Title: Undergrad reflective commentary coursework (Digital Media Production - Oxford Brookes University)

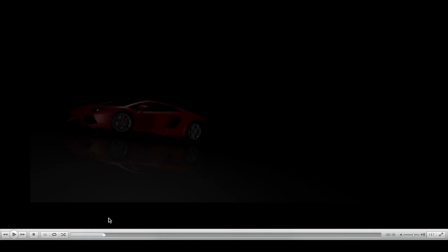[0:01]
Okay, so I'm going to be having a look at my animation and giving some critical analysis of what I've done and what I could do better. So let's have a look at the animation itself. So the car drives in, stops, you have the camera that pans around,
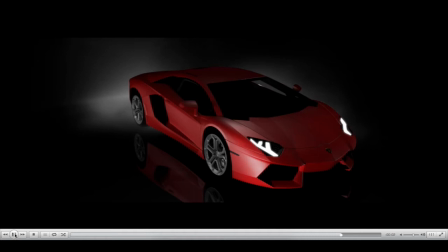[0:23]
showing off the car, then you have the particle generation which was part of my research.
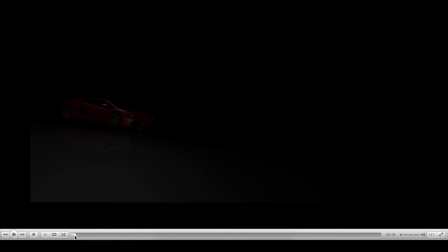[0:34]
So in and all it's 18 seconds so if we go have a look here are some things that I thought I could do better. Now when doing the play blasts obviously lighting isn't considered and I do believe this first shot is maybe a bit too dark
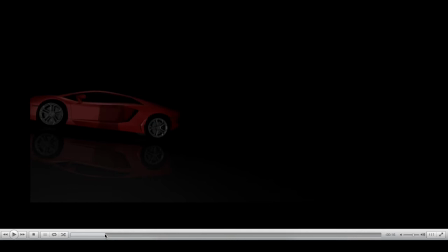[0:52]
because the lights are set up in one particular way as you can see the car there it looks good that the car is getting light on it and you can see the streaks of light on this shot go through i do believe the actual animation of it
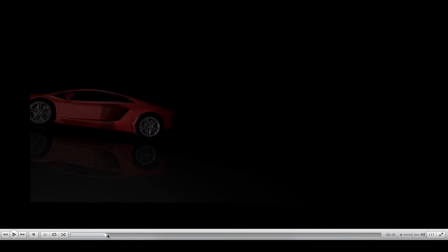[1:10]
that that turn there looks a little bit unnatural and it's something that i'd go back and tweak if I had more time. You can also see artifacts maybe due to the codec, maybe due to the pictures.
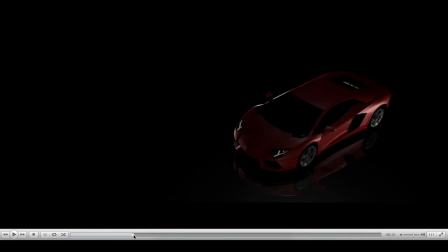[1:30]
It's really not showing the nice lighting that it should do. This is a good camera angle, I quite like it, the fact that it zooms out. It's got that wide-angle look.
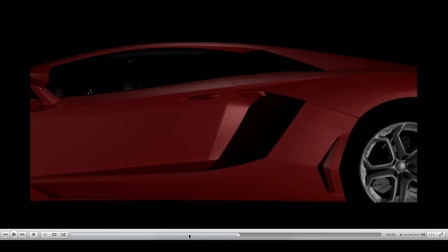[1:47]
I do think this cut is maybe a little bit awkward. I do like the slider shot.
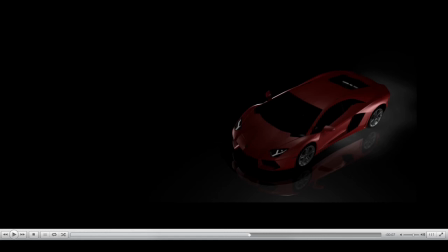[1:54]
That is using keyframes. Now, when I was doing the research, I was having a lot of issues with the particle generation. The particle generation, if you watch it, comes out in these bursts, which is not what I was going for. I was going for a continuous.
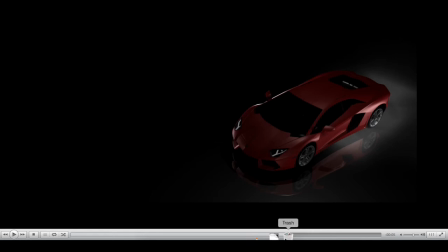[2:13]
However, But through researching and tweaking and lack of time, I couldn't find the settings to get rid of that.
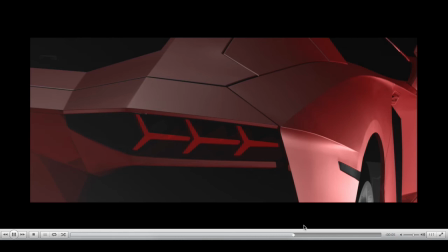[2:22]
So here's where the artifacting comes up most. You can see the different shades of white. This was a thing that I did in After Effects, just to give the animation a little bit more life.
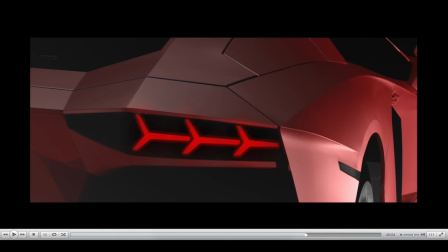[2:35]
Again, using the basics of keyframing, I keyframed a glowing, more lit,
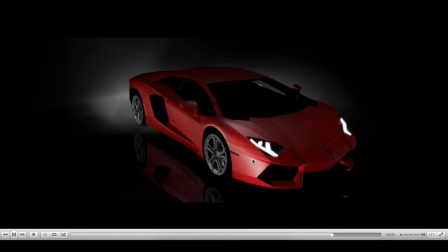[2:44]
layer over the top of this, and then you see there is the glow, and there's the ending shot.
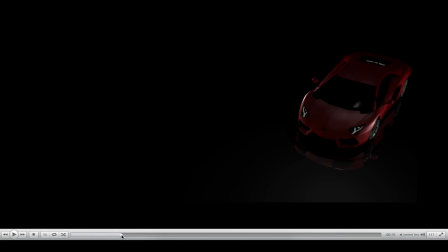[2:54]
Overall, I think my actual animation could have been better. Like here you can see the wheels turning. But for the realistic vibe and showcasing the car is what I was going for. I do believe I have achieved my objective,
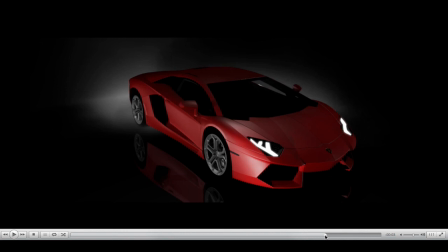[3:14]
and albeit the particle system was not 100% what I want, it's pretty close to what I was looking for anyway. And I enjoyed making this project, and it's been great fun.